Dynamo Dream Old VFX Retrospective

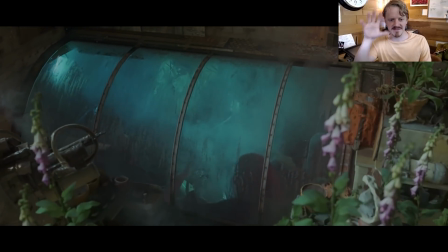[20:40]
This is a very CG-ish camera move, and if I'd kept it a lot more subtle, I think it would have worked a lot better.
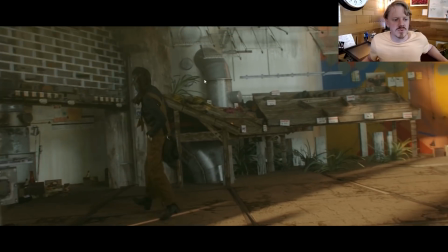[20:46]
I don't know actually why I did that. What's funny is when I did this shot, I was more excited about this shot than almost any shot I'd ever done.
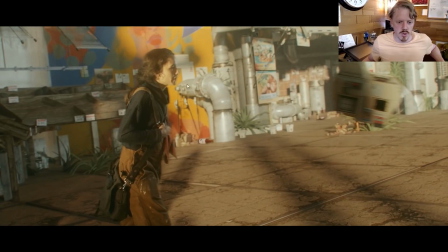[20:53]
But eventually, again, after looking at it for a year, this whole background started to just feel very drag and drop random assets. It's like, why would a market look like this? This just kind of looks like piles of junk and random takeout boxes and inordinately large beer bottles and stuff.
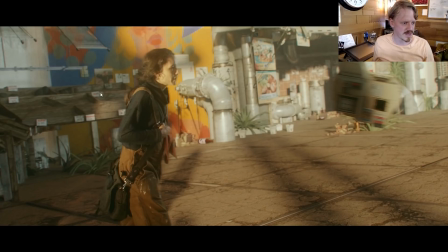[21:09]
And like this tray back here, it looks like it's like bigger than her. It looks like it's like 7 feet tall. So I redid that.
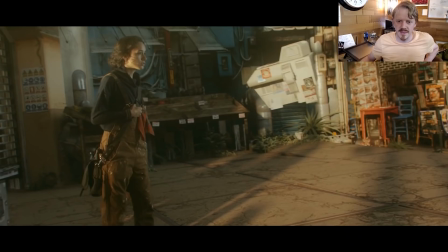[21:18]
It's always easier to look at something and think, how would I fix this, as opposed to trying to make it from scratch.
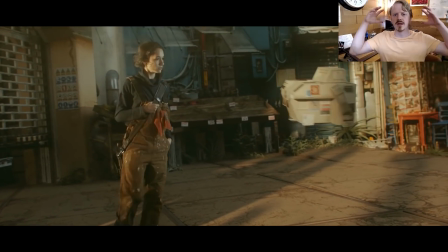[21:26]
And so if you can bring both of those into the process, where the first time you're like, all right, I'm making something from scratch, and then you come back later and you go, okay, what
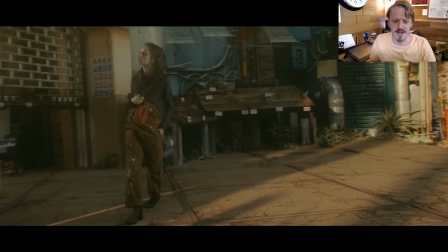[21:33]
could I do, now that I have another afternoon to make this better, that makes it a lot less daunting than just trying to feel as if you have to, like,
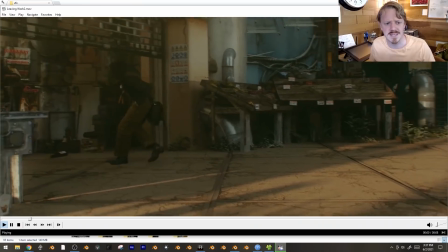[21:41]
make something on the first pass. A lot of times I'll do initial renders like this.
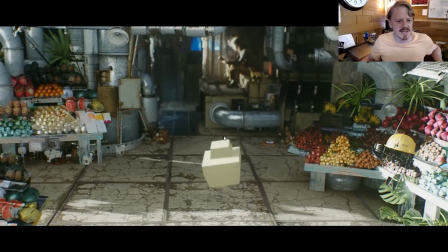[21:46]
Like, this is just an Eevee export, just to see how everything works in the edit, and also just to see like these animated lights from the actual video.
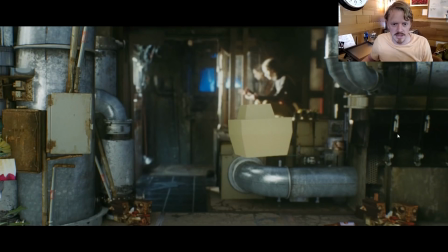[21:55]
I realized I needed to put in a fake light source in here to cast light on the rest of the digital environment, and you just find out a lot.
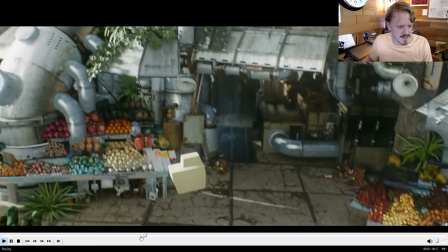[22:02]
I realized I didn't like the motion of this. I think the camera motion or something.
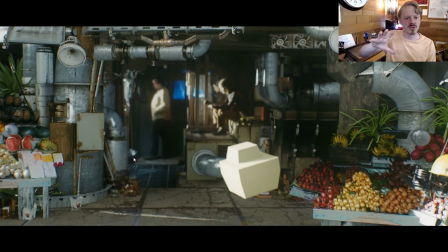[22:07]
I blended from the digital camera motion into the actual camera motion the closer I got.
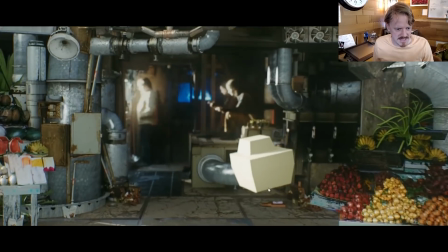[22:12]
And you can see that, like, as that started to happen, this would glitch out.
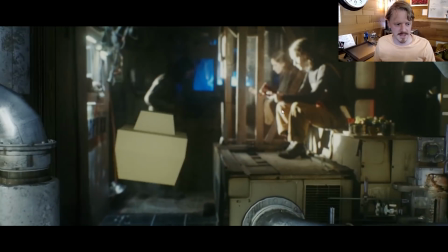[22:16]
So I had to smooth out everything a little bit. Just, you learn a lot.
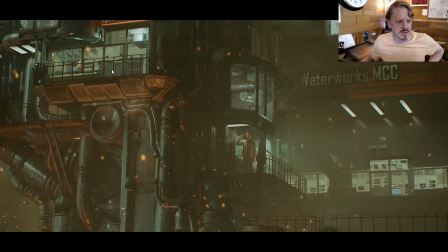[22:20]
This was the original version of this shot, except everybody was looking for Miss Sylvan up here instead of right here. I added a light. I had it, like, flicker a little bit. I thought, oh, I guess, is it flickering? But nobody saw her, and so I just made a new version.
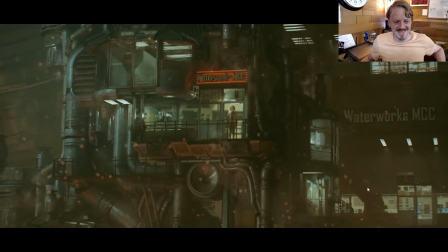[22:36]
But yeah, this is a full 3D render, although you can't tell. It still looks 2D, but... there we go. Now she's actually in a window, and even though to me she seems more hidden, I think more people do end up seeing her, just because that's where you'd look for somebody, is in a high contrast window in the middle of the shot.
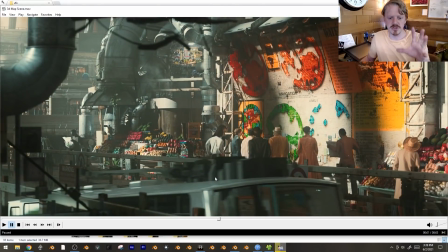[22:53]
Originally, I had a lot of these photo scan people that I gave a quick armature to and had looking around, kind of like in the first lazy tutorial I did, where I'm just like, people are animated kind of like this, and you go, yeah, I guess that kind of looks like a person, but I would just have a shot where there was a bunch of those people in there.
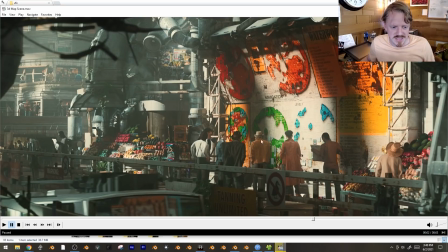[23:08]
So one of the last passes I did was drop in all of these green screen like cowboy people we made for the missile shot that's later,
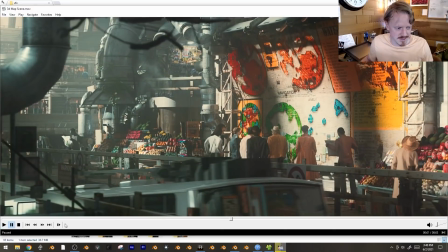[23:17]
and I'm glad we did that because they look a lot more realistic. This is also how I get many cameos.
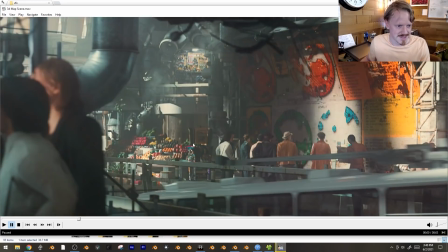[23:24]
I think that's me. That's obviously me, just standing there with these digital people. This is an entire practical set that Nate Taylor and I built.
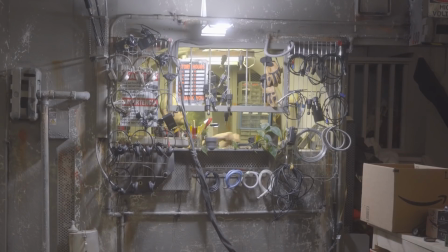[23:33]
We put a lot of time into it, but I ended up not using it for anything. We built this set, and we made... we had one day where we built like 3 different versions of this same set,
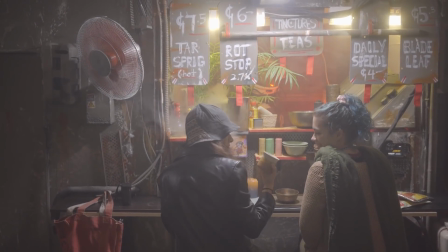[23:43]
and this is the only place that this one appears, and it's just kind of a little background thing. I dig it.
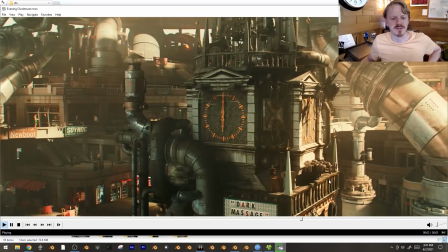[23:48]
This is one of the shots I wish I could redo, because just something about the lighting, again, it felt kind of,
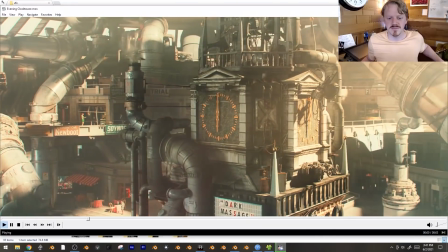[23:54]
I don't want to say video gamey, because that's the worst way of saying it, but it didn't feel tactile.
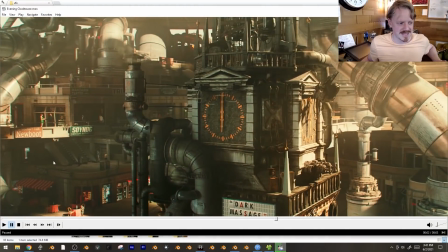[24:00]
It kind of, I don't know, you could see all of these architectural, people in the background.
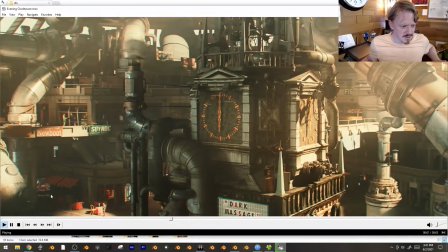[24:05]
There was a lot trying to go on, like there's a little bistro down here and people having conversations,
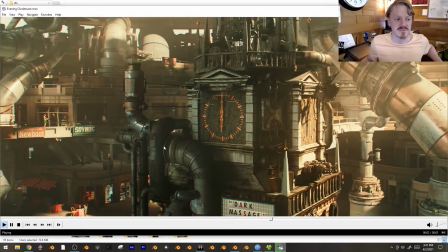[24:10]
but by the end of the process, I knew I could fix this in like an hour and add a lot more life.
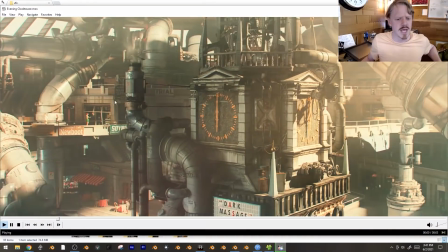[24:15]
But this is one of the few project files that I think I accidentally saved over at one point, or got corrupted or something, because I could never find this background again.
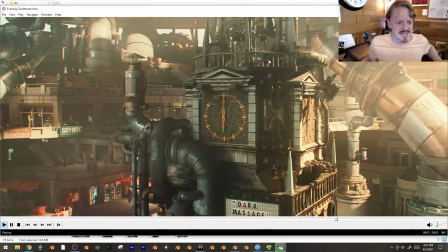[24:23]
Yeah, I probably could have added pigeons and things up here. There's a lot I could have done to this shot.
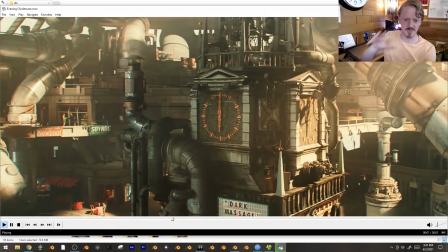[24:27]
Also, the camera move, it's a very digital, orbity camera move. that I probably could have tried to make the camera feel a little bit more situated somewhere.
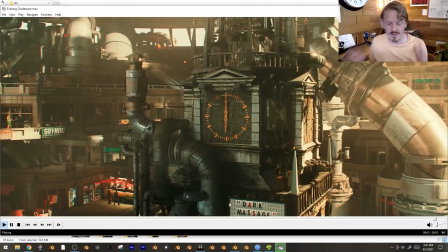[24:35]
If I added a foreground to this shot, it would have been one of like the best shots in the episode.
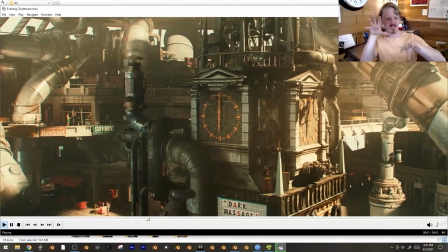[24:40]
Like if I'd set it back a little bit and there was a railing and there's people doing stuff and you just see the clock here, you know, looming in the background, like chiming.
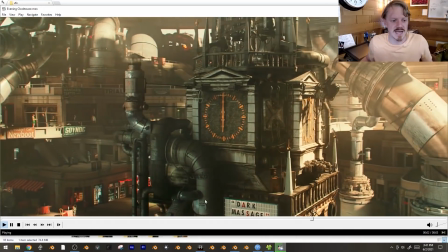[24:47]
This is just an asset from Tears of Steel, actually.
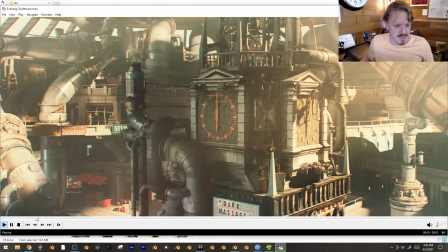[24:50]
This is the Oudekerk clock tower from Tears of Steel that I think was modeled by Rob Teudel.
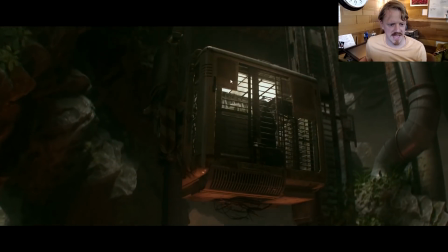[24:58]
This is another wish list shot. Just this elevator looks, it's exactly like what it is.
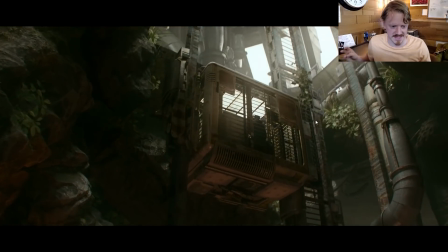[25:03]
I beveled some stuff, extruded some stuff, and filled it with like random greeble assets that I had. Look, there's that one wire clump, huh?
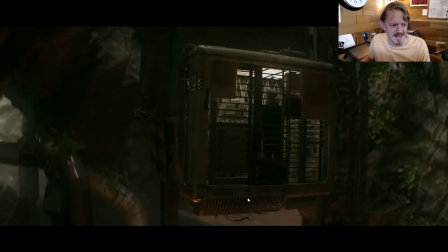[25:09]
It's just stuck there. And I wish I'd given it a little bit more love.
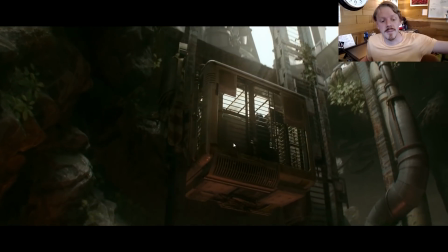[25:13]
Weird thing about this shot, most of the time I'm rendering at like 200 samples with denoising.
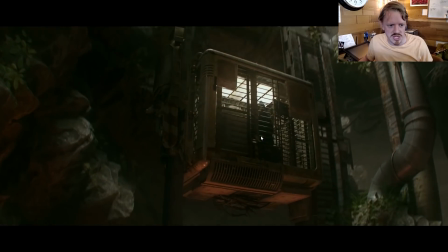[25:18]
This one needed like 2,000. Just, I was getting, everything was jittering. I think it's just because it was enough of an enclosed space, but I thought that was really weird.
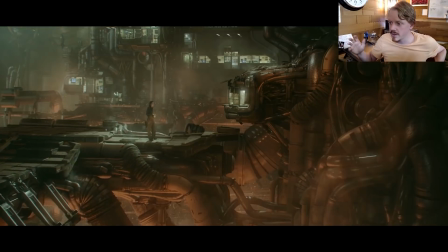[25:26]
The floorhead scene, basically, I did a pass of that at the very beginning. It was one of the first things we shot, and I just liked it the entire time. Somehow it just all kind of came together, so I dug it. This background is a matte painting that I replaced at one point. It was just kind of like random pipes, and then I built this more kind of office
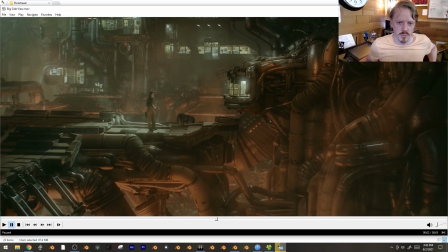[25:45]
construction here, which I think makes it a little bit more interesting. But that's the only real change I did.
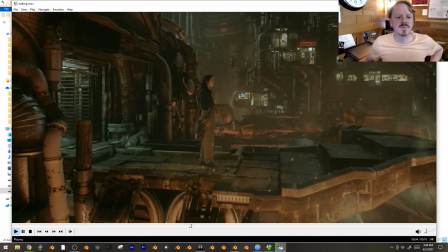[25:51]
And yeah, here's an early version of this shot. What's nice, because I did have just one project that was the entire background, I just had to update that and like re-render, and everything just updated, which was very nice.
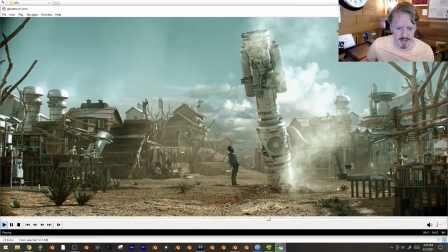[26:03]
Here's version 1 of this. I got my little default dudes back here. This is a photo scan I did of the Corridor Digital crew back when they came over once. I think they could still be there in the final shot. I forgot about that. Quickly replaced this version with this version, but it still just felt very sparse.
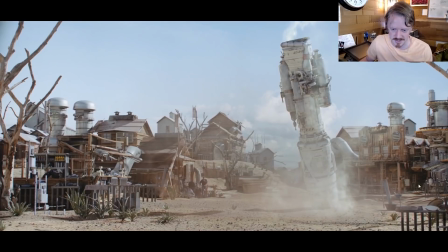[26:22]
These tiny little dudes, you know, notwithstanding.
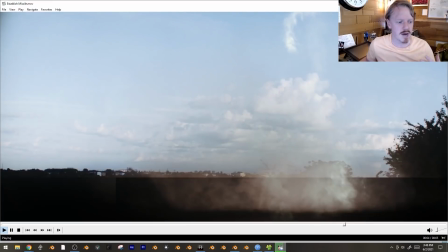[26:25]
When Nate came over and him, me, and Caitlin dressed up as cowboys and stuff, and we got a bunch of this stuff, which ended up being really useful.
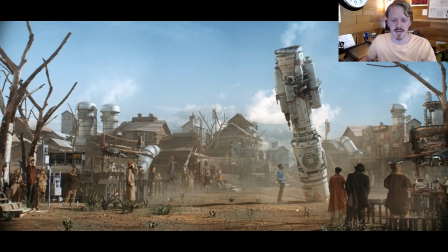[26:34]
Honestly, the biggest thing it proved is that if I just recorded a bunch of random people with semi-directional lighting on them, I would use them all the time. And so I want to do another pass where I just get, you know, like 25 people kind of milling about or standing about,
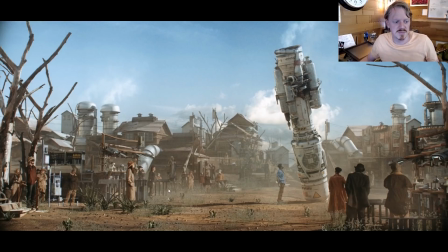[26:50]
because I would just drop those in the scene all the time. I loved being able to actually use them in the actual shot, like in 3D space.
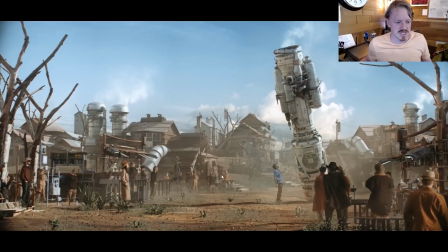[26:58]
Normally I'd composite in After Effects or something, but this whole scene, like, you could just watch it in Eevee like this.
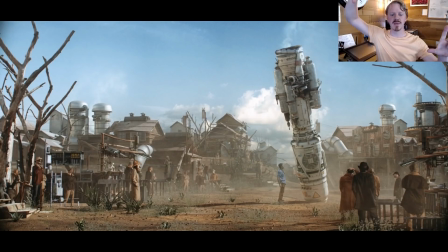[27:03]
Actually, just like a random note, if I did do that, I'd probably make them all in the same video, and so it's not even having to load a bunch of different videos. It's just one video file, and you're just UV mapping the people off of this kind of sampler page, which I think could be the most efficient way to do it.
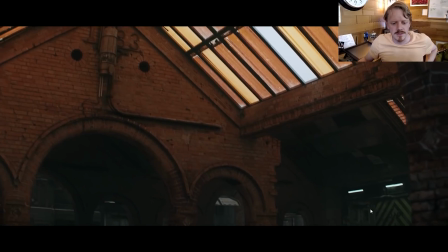[27:17]
Towards the end, I kind of started figuring out the type of love I could do shots if I did another version on it,
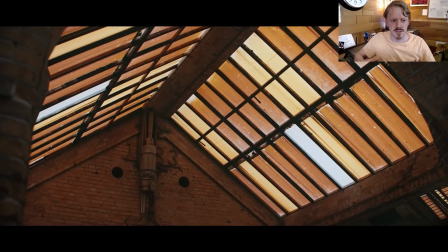[27:24]
which means, and once that idea was in my head, I started to see the current version of the shot as the empty version.
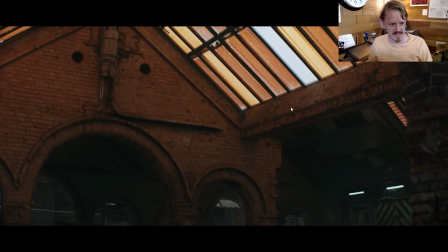[27:31]
Like for this shot, I knew I could add a vehicle here, I could add some moss and kind of just other stuff.
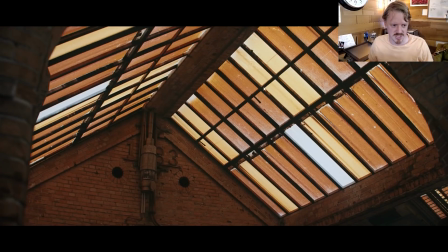[27:36]
This shot is actually just like a couple JPEGs extruded a little bit,
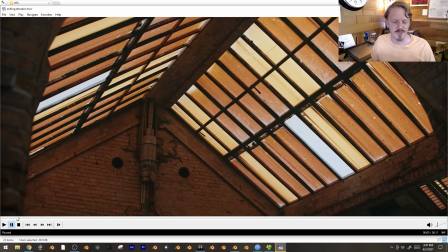[27:40]
and so and once that idea is in my head, it started to drive me crazy.
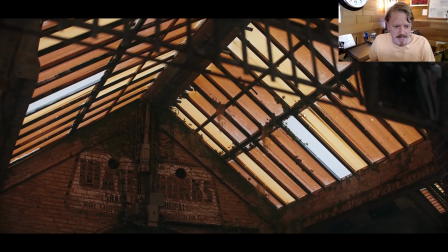[27:45]
So I did this version, which is honestly basically the same. It's just adding a little bit more, adding little drips, adding the little extra stuff.
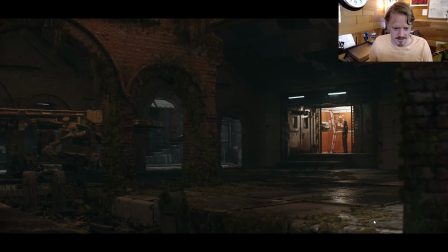[27:54]
It only takes like half an hour to add all of this, but I don't know.
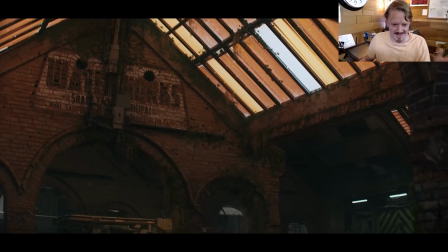[28:00]
I'm keep bringing this up because I'm trying to learn the lesson there. I feel like there's this very specific tightrope between fixing things you can,
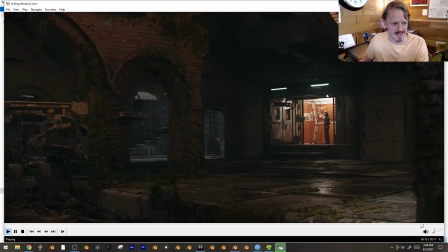[28:07]
but not fixing things forever, and I don't know what that tightrope is just yet.
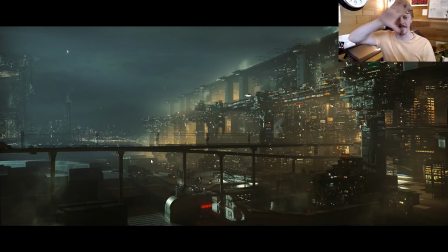[28:12]
This is another one of those still renders, but with the depth pass parallax trick going on, which was fine. But I started coming up with this rule where any shot that was made entirely out of like greeble pieces,
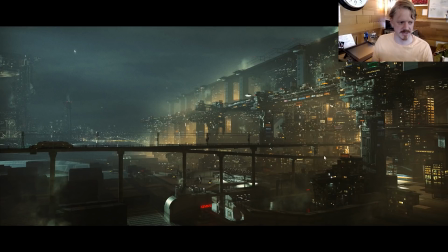[28:28]
like these are all background bits. There's nothing here that could be the subject of a shot, and so I started going through and trying to add in those subjects.
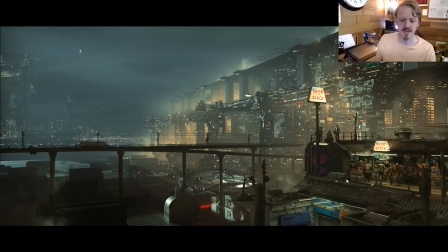[28:36]
And so this foreground bit right here, this is just a rehash of that similar building from that big opening shot. But having the camera actually moving for this bit helped to justify the subtle bit of parallax going on in the background for the rest of it.